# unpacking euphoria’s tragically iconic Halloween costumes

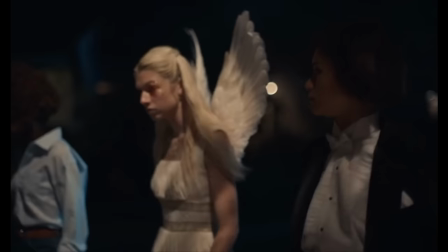249s
Morocco is about a difficult love. Rue's story is also about love, her love for Jules, drugs, and herself, and the impact they have on her life choices.
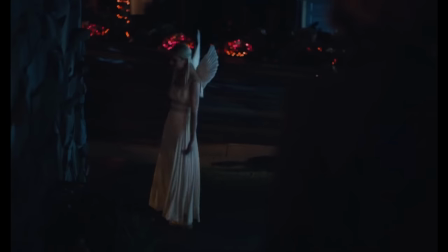258s
And we can see the emotional rollercoaster this is for Rue in this episode. Jules is dressed as Juliette from the 1996 adaptation of Romeo and Juliette.
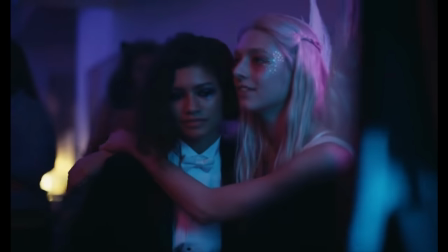266s
Jules's outfit is almost a perfect match to her reference.
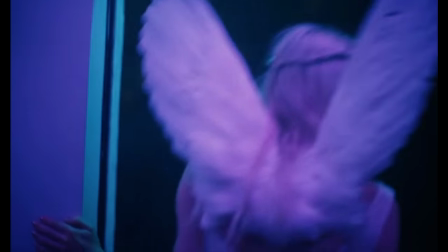269s
The dress is vintage, sourced from Poshmark, and the wings were custom made from the feather shop Mother Plucker in LA.
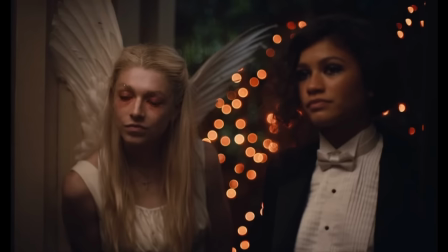276s
It's the same shop which reportedly made the wings for Romeo and Juliet. Jules completes the look down to the accessories, including Juliet's cross necklace.
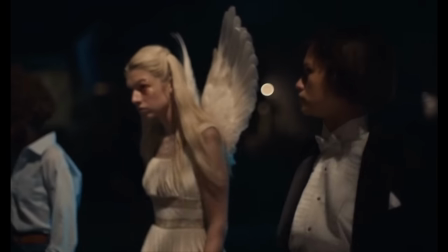284s
Jules has an ethereal, fairy-like quality to her style, so an angel is fitting, but this costume is also very different than her daily fashion.
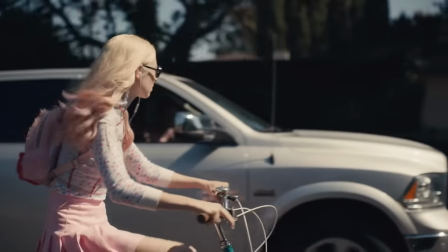292s
Jules is visually expressive and wears plenty of layers, patterns, and textures.
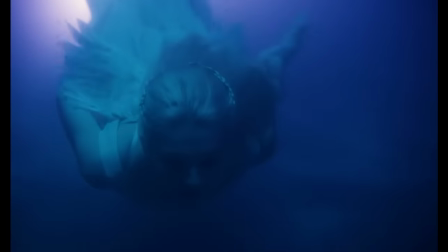297s
This look is simple, but this difference makes sense since Jules is distracted and not herself.
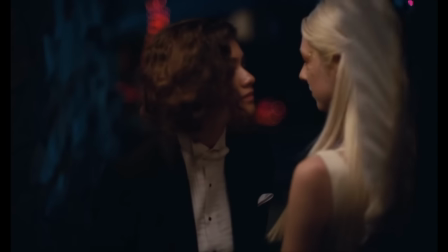303s
She uncharacteristically drinks, and when Rue tells her she looks amazing, she says that she doesn't feel like it.
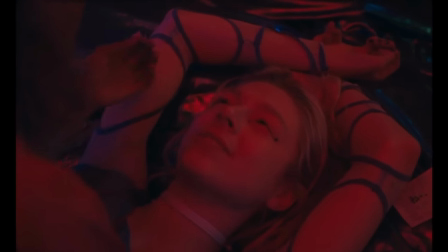308s
Her distracted headspace is better reflected through her makeup. Artistic and sensitive, Jules uses makeup to creatively express her emotions.
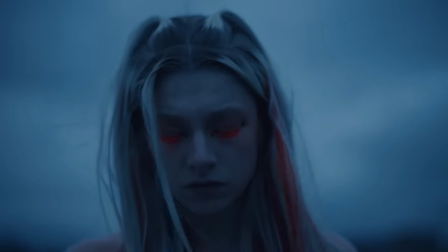316s
When she becomes stressed, she wears bright red slash orange eyeshadow. It makes her look tired, sleepless, and on edge.
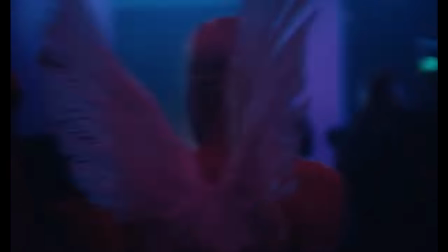323s
The gold flakes are her creative, angelic touch, but they peel away as she becomes more drunk and reckless, revealing how her life is unraveling.
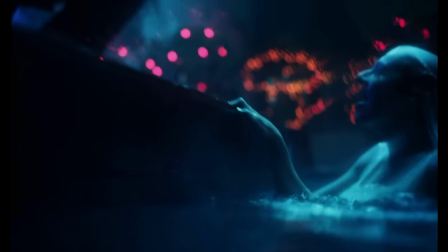331s
Romeo and Juliet is famously about forbidden love.
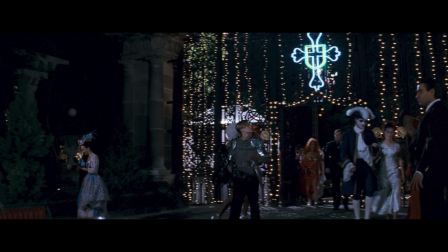334s
One of the reasons there are so many crosses in the movie, aside from the religious reference, is to reflect the star-crossed lovers.
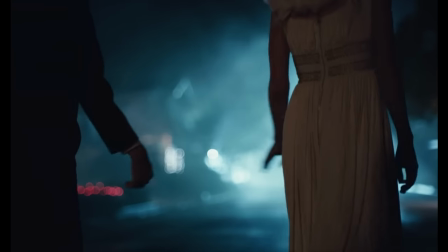341s
Jules' relationship with love is tumultuous.
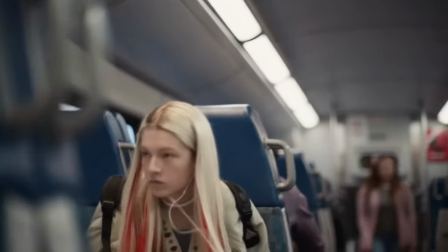343s
She finds a false sense of acceptance by hooking up with various men. she cares for Rue, but to be her sole source of sobriety is overwhelming.
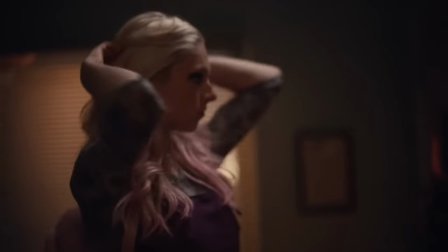351s
She's attracted to Nate, but repulsed by his evil nature. Her concept of femininity and self-love depends on heteronormative men loving her.
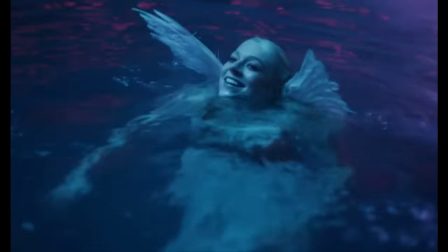359s
Rue doesn't necessarily fit into that box. Up until now, Jules has desired a passionate, authentic, masculine love like Romeo has for Juliet.
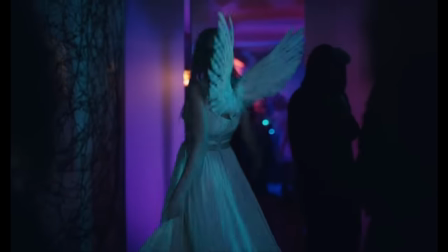367s
This diversion from her plan adds to Jules' confused emotions. Romeo and Juliet also both die in the end.
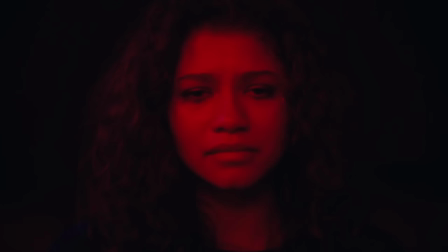374s
At this point, Rue and Jules' lives are threatened, Rue because of her use of drugs and Jules because of Nate's violent personality.
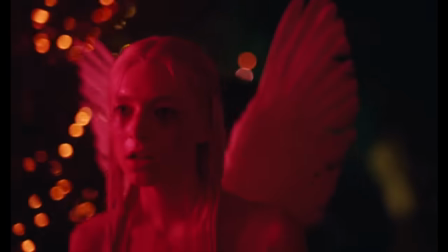382s
But what makes more sense to me isn't the death of these characters, it's the inevitable death of their relationship.
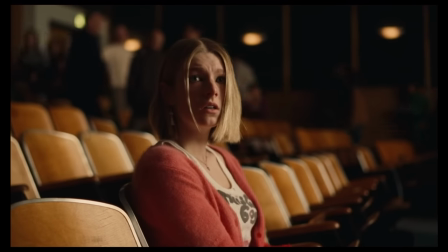388s
At the end of season 1, they aren't together, and it's the same again in season 2. Rue and Jules also sound like the modern names for Romeo and Juliet.
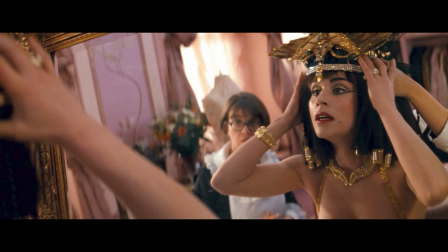396s
At the Romeo and Juliet party, the costumes are supposed to reflect the characters' true selves, a pure angel and a knight in shining armor.
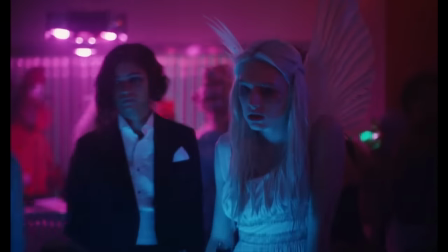403s
But at this party, Jules is deceitful. She is no angel.
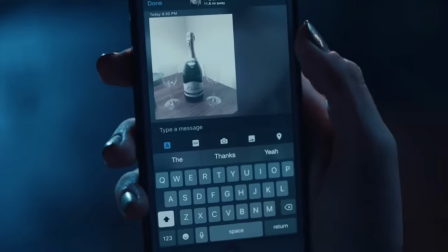407s
She has lied about her age on dating sites, sent revealing underage photos, and has just lied to the police.
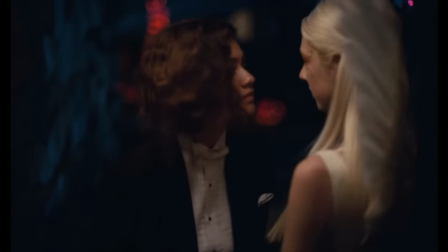413s
Even though she was coerced, it's still wrong. In this episode, Jules rejects Rue's advances because she's stressed about Nate.
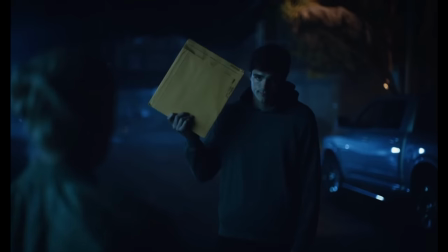420s
The previous night, he used her photos to blackmail her to help drop his assault case. With seemingly no choice, Jules tells the police that Tyler hit Maddie.
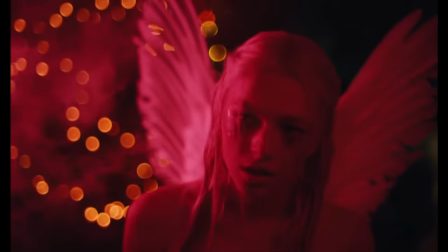428s
This is illegal and punishable for up to seven years in prison. Jules drinks the forget and doesn't have the mental capacity to think about her relationship with Rue.
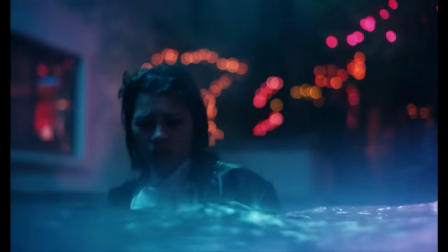437s
The pool scene is a reference to a similar scene in Romeo and Juliet, where in both instances the characters kiss.
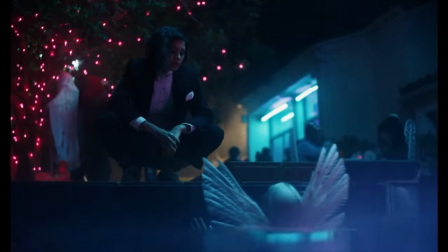443s
Jules recites a verse from Act 2, Scene 2 in the play, and if we interpret the Shakespearean prose,
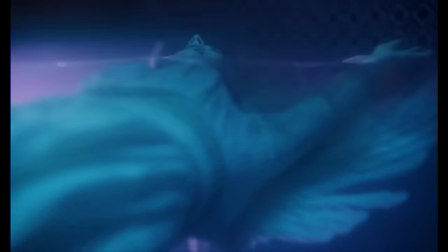449s
essentially she's saying, I like you, but I'm overwhelmed with emotion. I feel rushed and I need time, but by the next time we meet, I will give you my love.
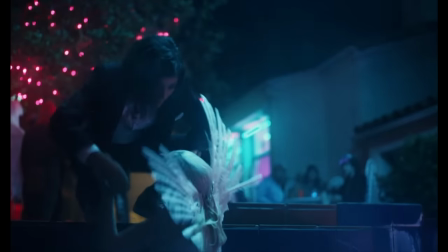457s
These lines foreshadow what happens in their relationship. Jules is drowning in her relationship with Rue and has so much else going on.
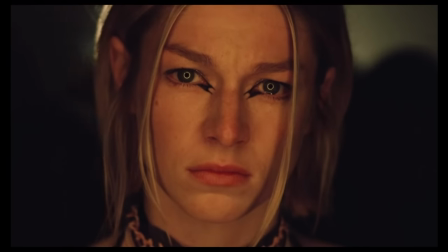464s
Jules leaves for the city to clear her head and eventually commits to Rue in season 2. Kat is dressed as Thanna from Miss 45.
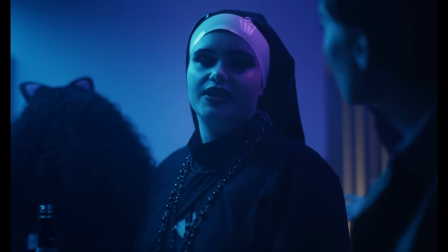471s
As Kat explains in the show, Thanna is a mute seamstress who is sexually assaulted,
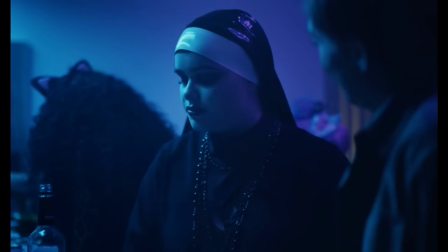476s
then avenges herself by killing men, including at a Halloween party when she's dressed as a nun.
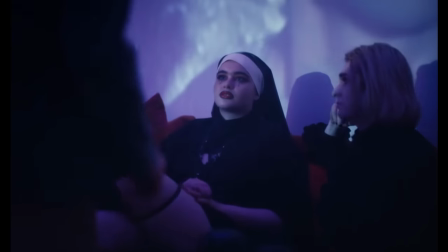481s
Kat's interpretation of the nun costume is fashion forward.
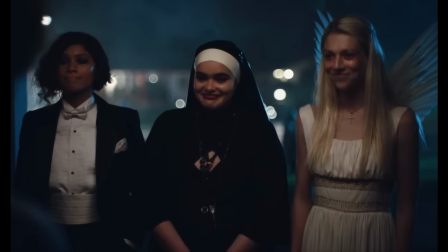484s
She wears a black slip with a body harness, a custom-made latex habits, a reworked vintage cape, and multiple rosaries.
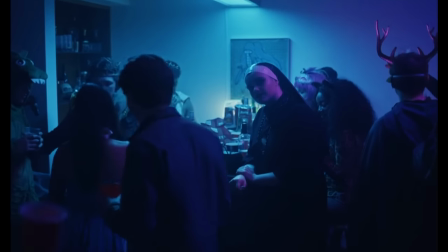491s
Thana's story mirrors Kat's.
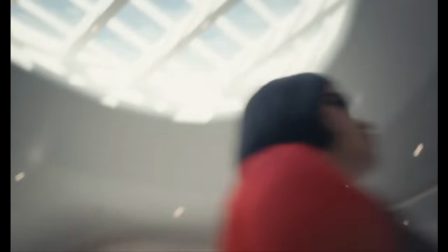493s
Like Thana, Kat is initially reserved and voiceless, but after an explicit tape of her leaks, she reclaims the narrative by sexually using men to feel power.
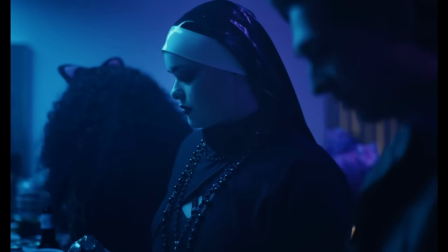502s
The bad girl nun is her way of disproving the innocent good girl everyone viewed her as.
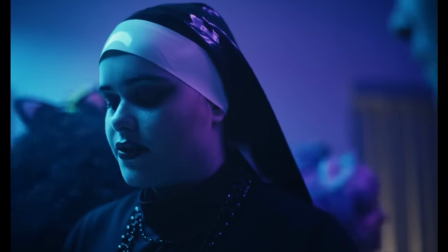506s
Miss 45 is about revenge. Kat's reference to it reflects the frustrations she has with men.
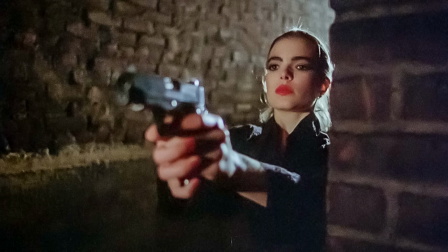512s
In Miss 45, Thana's revenge begins by killing her attackers. But she is eventually driven by blind hatred of men in general and kills for far less.
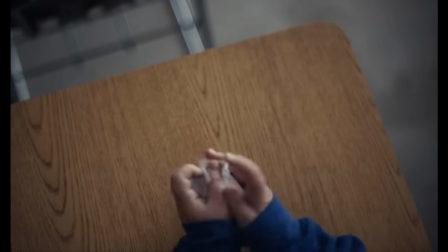520s
This is like Kat, where a couple traumatic experiences have made her jaded against all guys.
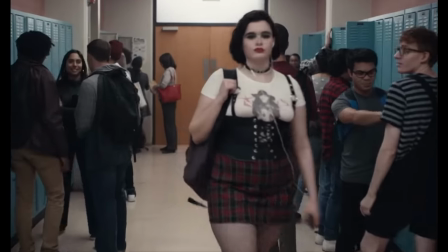525s
So Kat will find a way to reject a guy even if he has good intentions. For example, Ethan assumes she's just a slutty nun.
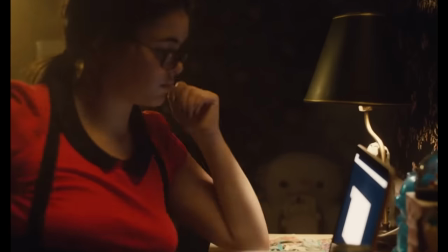532s
But her costume has meaning and a specific reference. Kat has a deeper relation to media and movie references than the others.
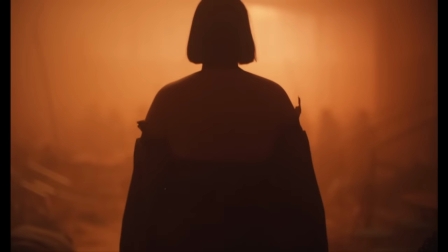538s
As a child, she lived vicariously through romance movies. When she becomes Tumblr famous, she imagines herself as a Game of Thrones-esque queen.
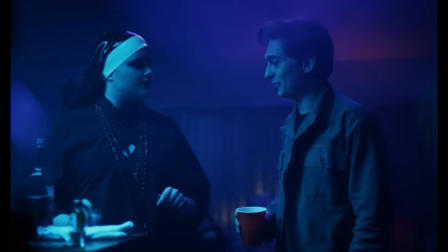546s
Ethan misjudging her outfit reinforces her view that men are pathetic, even uncultured.
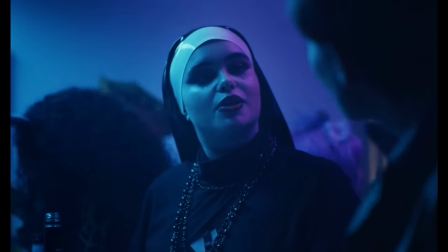551s
But this is unfair since she just hasn't seen the movie and a sexy nun is a plausible Halloween costume.
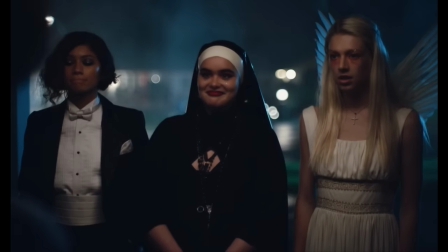558s
While Ethan misjudges Kat, so does Kat to Ethan. Kat's costume is very interesting to me because she also wears a costume in her daily life.
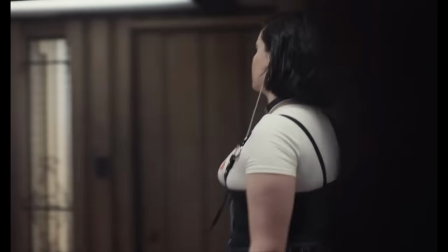566s
This dominatrix look is not Kat's authentic self. It's a mask for her insecurities.
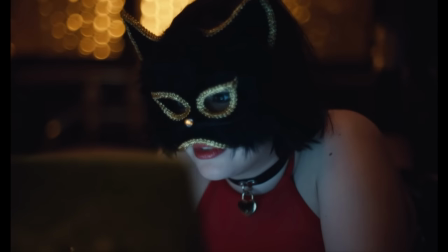571s
Kat is only confident in her ability to please men, not her self-worth.
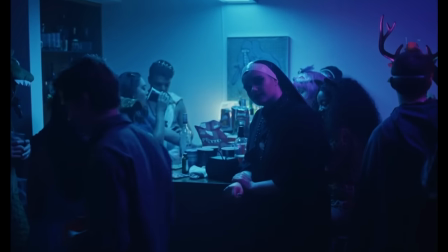576s
Her Halloween costume is another excuse to fictionalize herself. But interestingly, there is some truth to it.
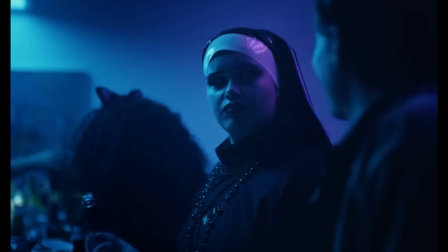582s
Thanna wears a simple outfit, but Kat's version has sexier dominatrix additions, like the latex and body harness.
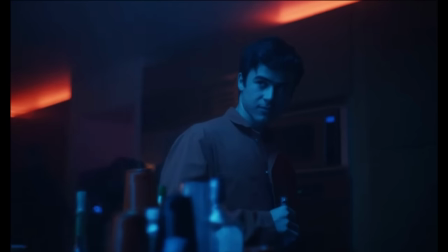589s
They're both a nod to her hidden identity as a cam girl. Both Kat and Thanna have empowerment scenes where they don red lipstick.
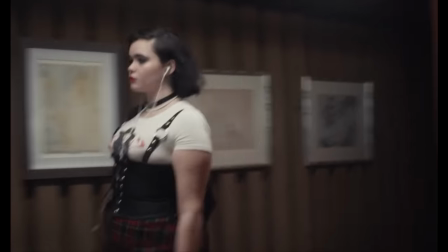596s
Red is bold, attention-grabbing, and lustful. It's the moment they decide to be rebellious and take matters into their own hands.
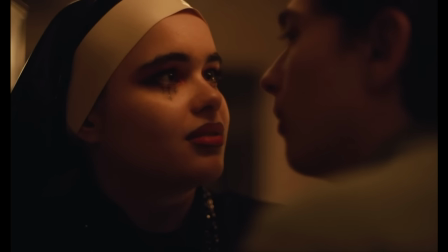603s
Kat's makeup with her upside-down crosses are meant to be daring and anti-conforming.
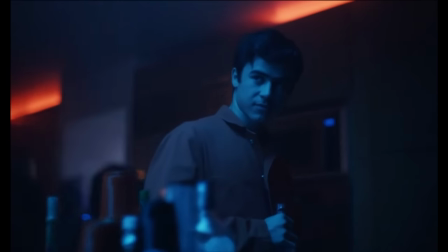608s
She's no longer afraid to push boundaries and be controversial. By this point in the season, Kat is thriving in her business.
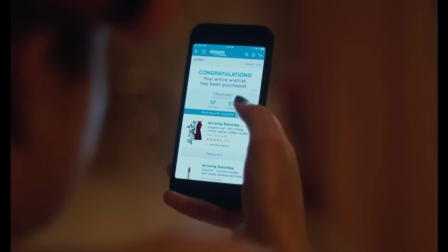615s
She's fully committed to her sexual self and the money she's making is reinforcing her sexual value.
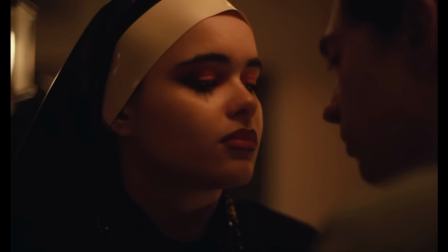620s
While she doesn't crash the party like Thanna, she is, however, quite mean to Ethan, which drives him to prove himself to her.
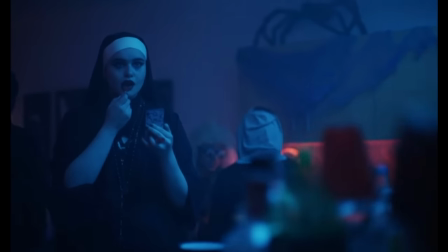628s
Then she stands him up and turns to Daniel, choosing to reclaim the scummy boy who broke her heart over genuine goodness.
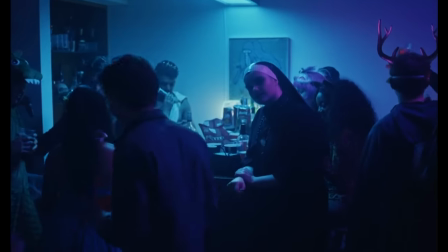634s
Like Dana, her negative view of men is leading her down a path of dark choices.
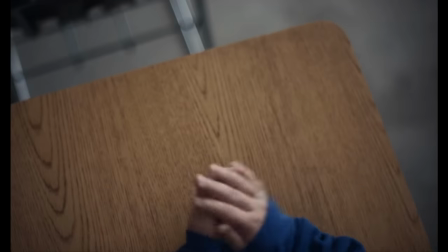638s
Even though we can understand why Kat feels this way and what happened to her in the past is not okay,
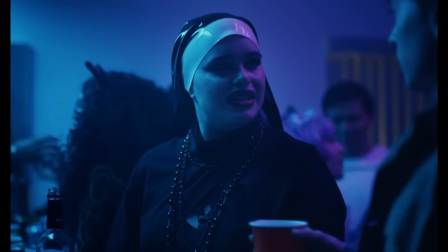644s
what she's doing now is also not okay.
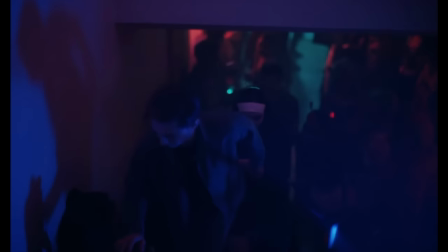647s
But this episode is a turning point for her since it's the first time she receives pleasure rather than gives it.
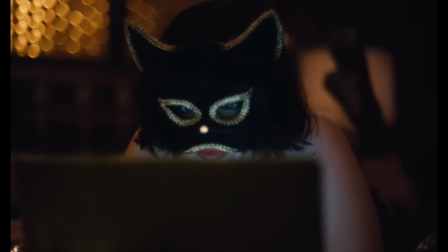654s
This is crucial because Kat has only performed sexual acts as a form of dominance, not as a form of intimacy or mutual connection.
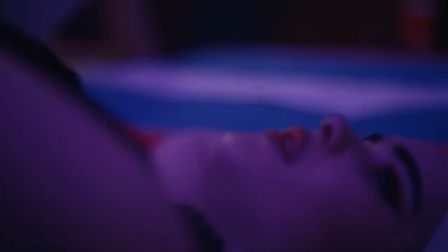661s
It isn't until the next episode where she learns Daniel doesn't even remember dating her that she starts to question her actions,
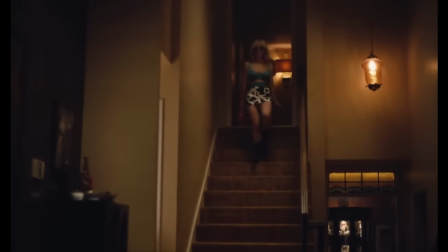668s
ultimately leading her away from an extremist like Nana. Cassie is dressed as Alabama Worley from the 1993 film True Romance.
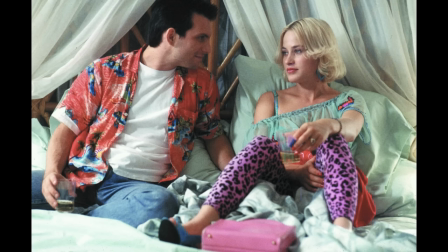675s
Alabama is a call girl who falls in love with the guy she's hired to sleep with.
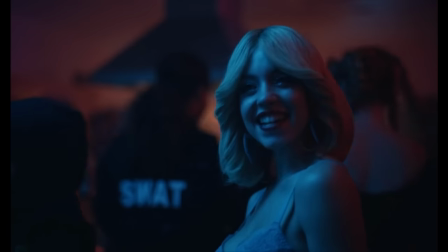680s
Cassie's rendition includes a skirt from A Doll's Kill and Delia's collaboration. earrings a source from amazon and cowboy boots from a brand called liberty the
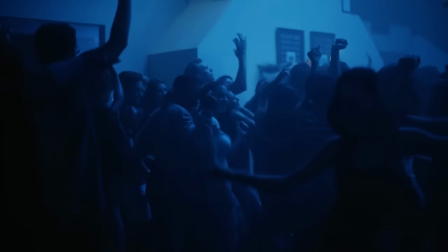688s
bra was dyed by the costume designer to be the right shade of blue cassie's color palette is limited to baby blues and pinks so a blue halloween costume
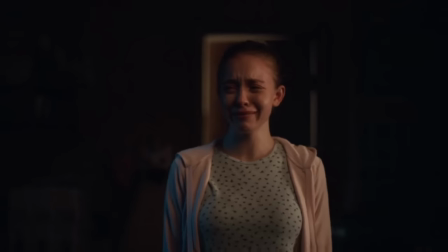696s
makes sense for her cassie has a sexual reputation since her father left when she was young she seeks male validation through sexual partners
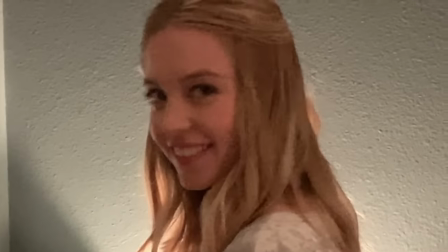704s
she easily falls in love often with guys who don't respect her and who take advantage of her soft nature Hase is desperate for love.
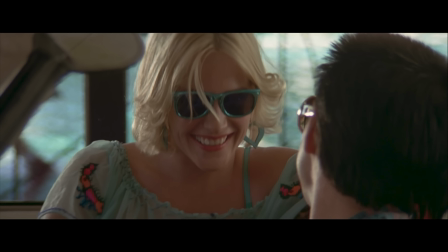712s
Alabama is a projection of the love she wants, a love so consuming they'll do anything for her no matter her sexual history. Alabama's most iconic outfit is probably her leopard print pants. This outfit is only worn by her for a very quick scene, but a key one.
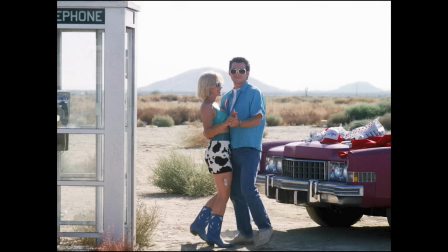729s
It is in fact the scene where they hook up in the telephone booth, which Daniel references at the party.
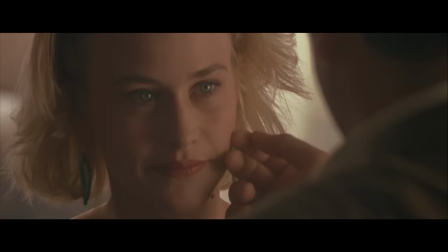734s
True romance can also be seen as a male fantasy. Alabama is so in awe of her lover who wants to be a hero and save her from her pimp.